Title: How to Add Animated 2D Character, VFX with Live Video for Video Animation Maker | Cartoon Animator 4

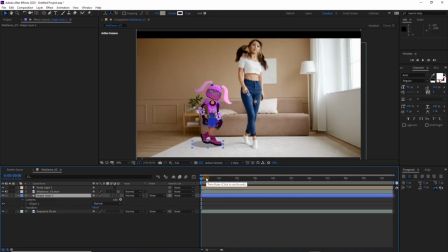(12:32)
And then what I want to do is I'm going to link the shadow to Mia and set it to multiply. That way then it'll follow her around.
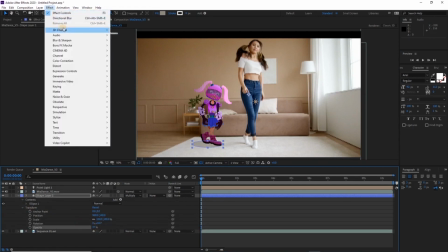(12:43)
Now we can key it out later. Bring down the opacity.
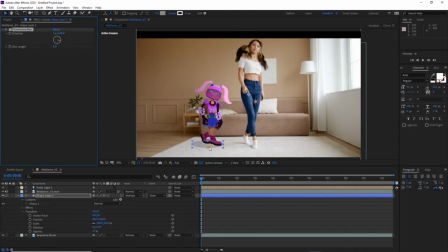(12:49)
And then I'm going to put a directional light because the light's coming in from the window here. And you can see it's not a huge shadow on the girl. So we're not going to have a massive shadow on Mia either. But the directional blur should be able to give us what we need, maybe a bit more. Yeah, so what we can do is then just we can key out
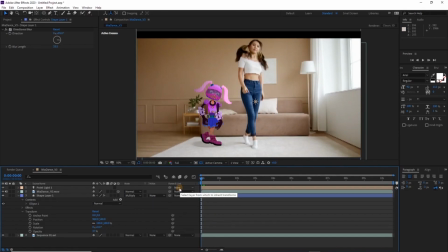(13:09)
where the shadow goes as she dances around the place by just setting very simple keys when she moves, by stretching, squashing, and by skewing. And that's our shadow. Okay, so what I'm going to do now is just add a light and kind of get a rim light on her and kind of get a bit of shadow and tone going across the character.
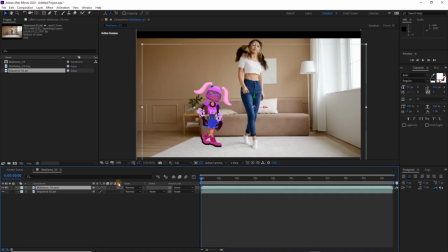(13:29)
And we can do this by turning Mia's layer into a 3D layer in After Effects. So you can see there she's on a plane now and she can be rotated and skewed. And but what this really allows us to do is add a light layer that will affect her on top of this.
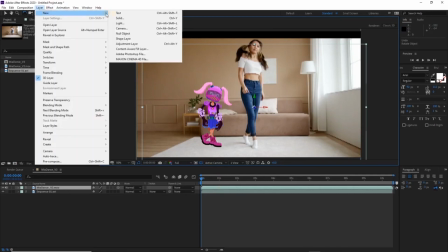(13:48)
So here you go, light. And then we can select any type of light that we want.
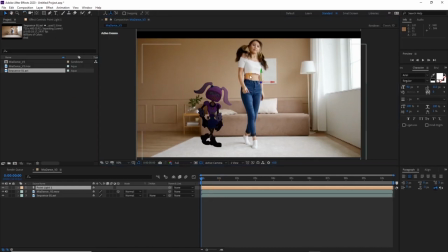(13:55)
And all the options then for lighting Mia are inside of that, and you can push it around, change where the light is, you can change the radius, you can change the type of light. So for me, I'm just going to go to point light.
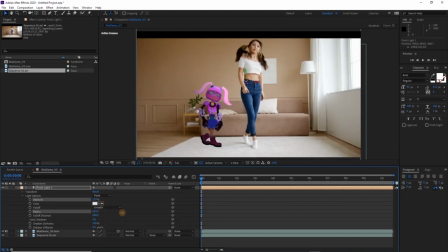(14:12)
I'm going to just expand that radius, get the fall off distance a bit more, and then you can move the light and just get it exactly where you want it and get her looking the way you want her to get it to look.
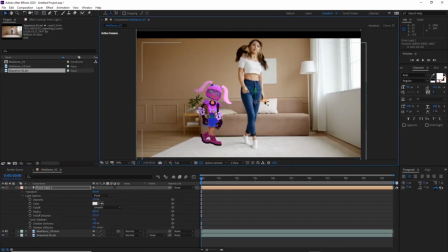(14:32)
And it just kind of brings her into the scene more, and it gives her a bit more dimension, nice rim light, bit tones at the back, and kind of blends her with what's going on in the environment a bit more. Kind of nice.
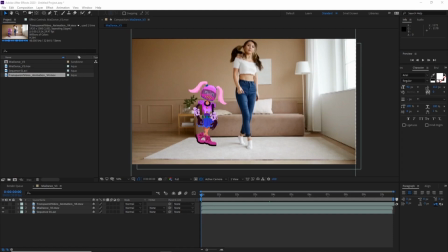(14:44)
I'm just going to show you what this looks like with and without the effects. So this is Mia, not lit, not shadowed, no effects. And then I've pre-composed, I brought in all of my effects, and voila,
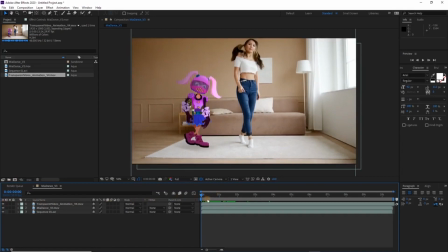(15:00)
and here we go, boom, smack, pow, oops. And there's all the effects sitting over the live video. Yeah, it's kind of cool.
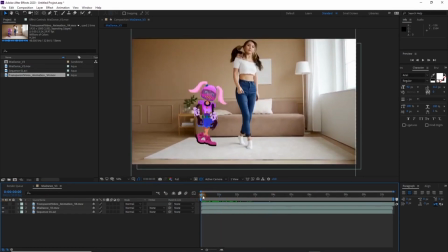(15:18)
So that's the before and after. Before, click, and after. How cool is that? You could do this with any of your videos.